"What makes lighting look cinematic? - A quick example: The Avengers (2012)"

What makes a movie look cinematic? Well, here's a clip from the first Avengers movie.
Stark, we got him.
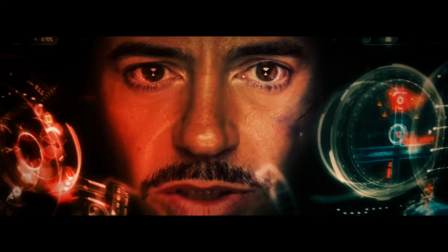Banner? Just like you said. Then tell him to suit up. I'm bringing the party to you.
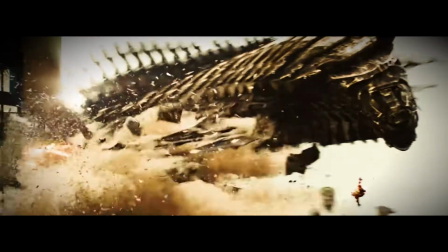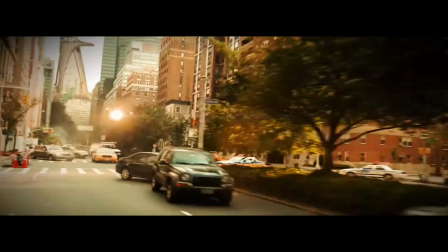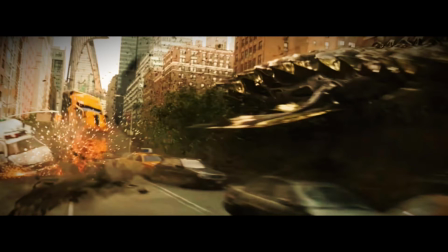So, did it seem a little strange to you when you watched it? Well, it's because I altered the footage and tried to make it look more cinematic.
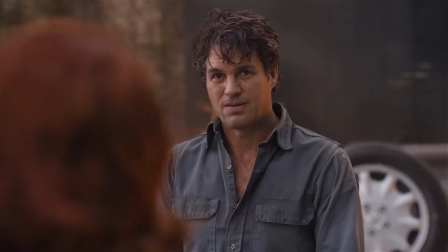Here's what it looked like originally.
Stark, we got him. Banner?
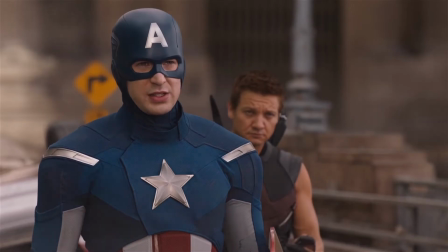Just like you said.
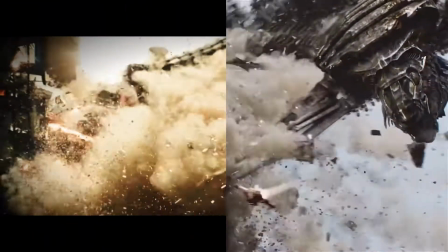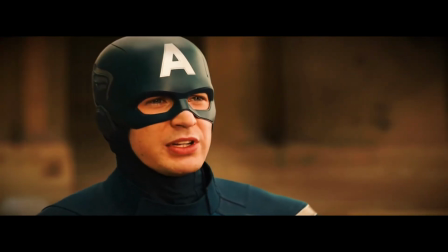So is this truly cinematic now? Well, it's still missing out on one thing that it can't really change, the lighting.
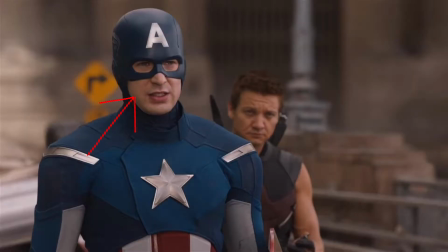See how the lighting is flat and the shadows are not harsh at all?
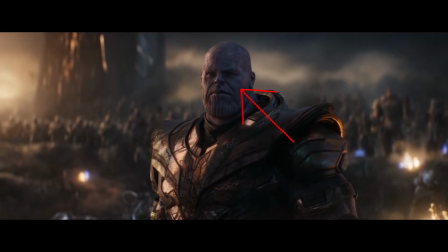Now if you take a look at the shot from Avengers Endgame, notice how the shadowed side of Thanos' face points towards the camera, the other side of the light points away from the camera.
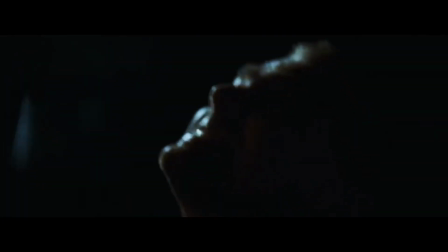This is a very common lighting technique and you'll see it in pretty much every blockbuster movie. So why don't you see it in the first Avengers movie?
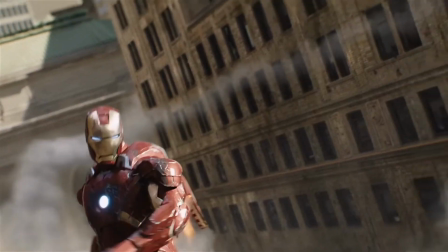Well, let me ask you this. Which feels more like you're actually in the scene? This?
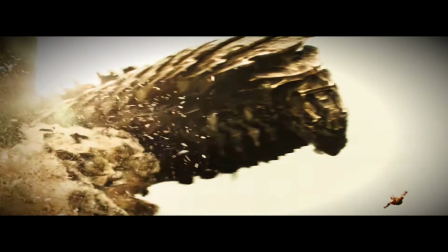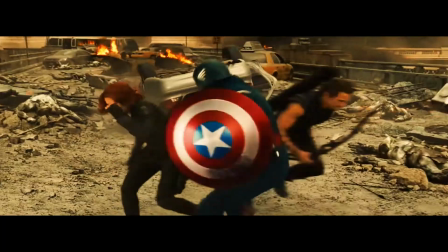Or this?
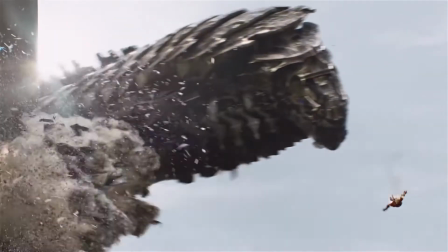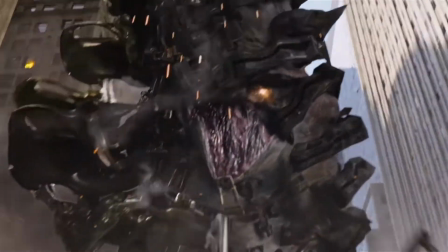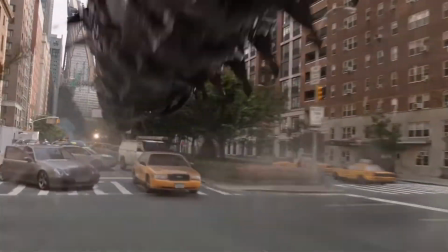The first Avengers movie had flat or otherwise normal lighting because they were going for a different style than Avengers Endgame or pretty much every other blockbuster movie.
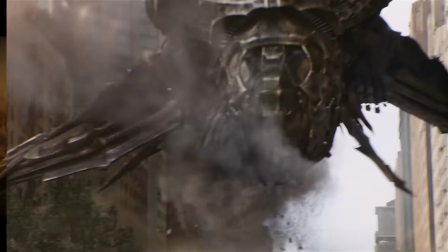Notice how there aren't even cinematic bars at the top or bottom of the screen.
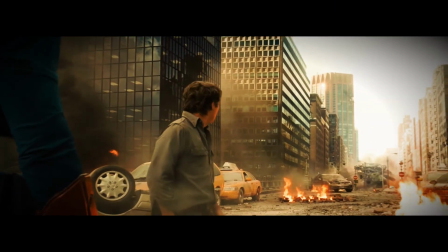Sometimes filming in widescreen can alienate your audience and make you feel less connected to the story, which is why the first Avengers movie took a different approach.
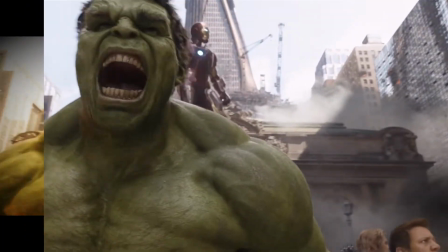Is it less good because of it? No, definitely not. It just depends on how you want to tell your story and how you want your audience to feel.